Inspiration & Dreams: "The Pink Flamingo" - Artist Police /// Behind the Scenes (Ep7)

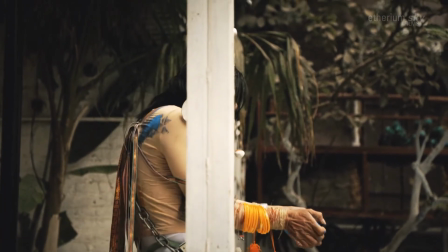264s
Except I had my hat on, but everything else, I was freezing cold.
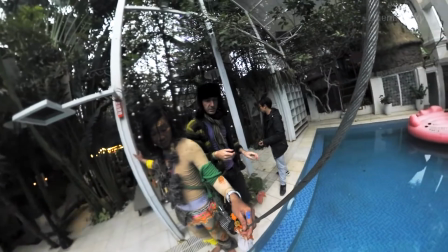271s So raise the cable higher a little bit.
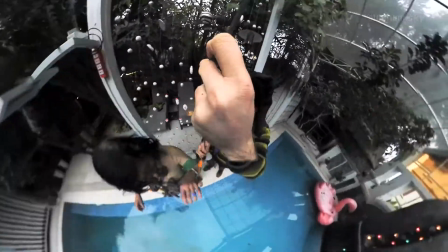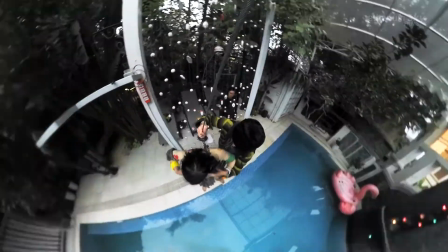282s Up. Okay. Okay.
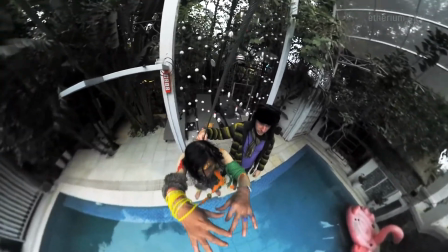287s So. I jump and... You will jump and then you will fly, just don't hit the wall over there.
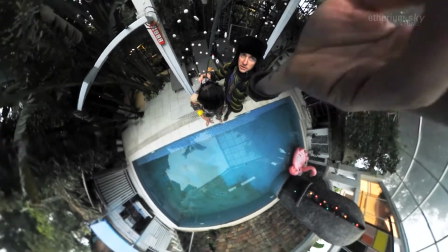292s
The casting for this performance, that was the one casting that I made,
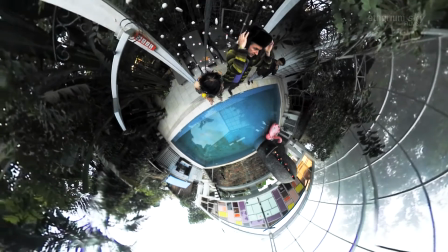296s
not Khanh. I thought of having a clear connection between where I come from artistically and what you do artistically.
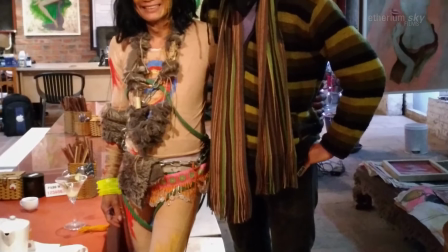302s
And, you know, for you it might be changed. For me it's a stronger image of being tied with ropes, honestly.
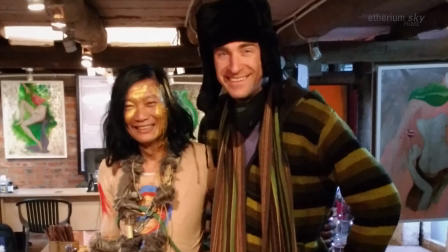307s
And the ropes are purposely colorful. And frankly, those ropes were way too expensive, but I like the colors.
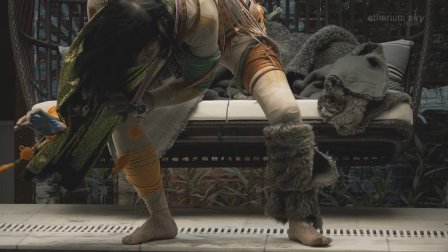313s
And then the fur, the animalistic feeling about it. It's not quite human. It's something dangerous about it.
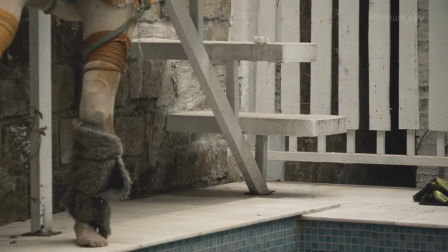318s
There's something beastly about it. You're kind of a creature. You're not quite human. But among that all, there's still color.
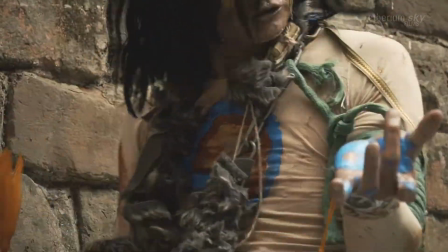323s
Oh, and I've always been a huge fan of the Swedish band The Knife and Karen Anderson from The Knife, her solo project Fever Ray as well. And our performance, our Flamingo performance, is essentially my personal homage to the music video of Fever Ray's When I Grow Up.
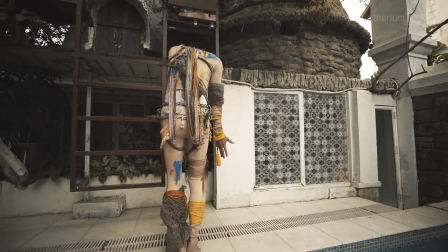339s
And one final thing, on my recent visit to Hazang, where I shot my previous film Love Market, I ended up picking up just a few of those accessories, like this hair decoration that that ethnic minority girls would wear for their weddings,
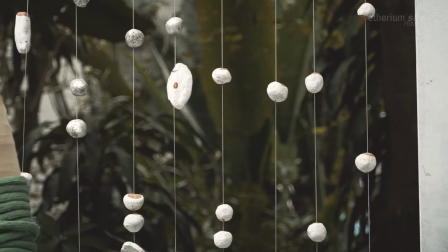350s
or like a decorative belt with little bells.
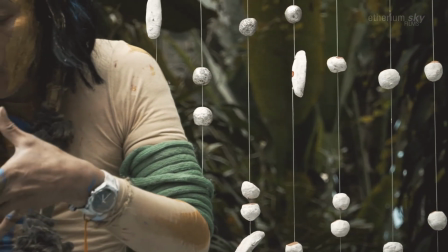352s
So this was also an extra element to this costume that nobody's ever gonna notice, but I will know that this connects this film with my previous film.
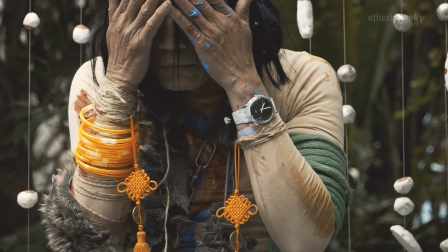360s
And actually all of my work is, you know, is always interconnected with those little things that many people will not notice, but I will.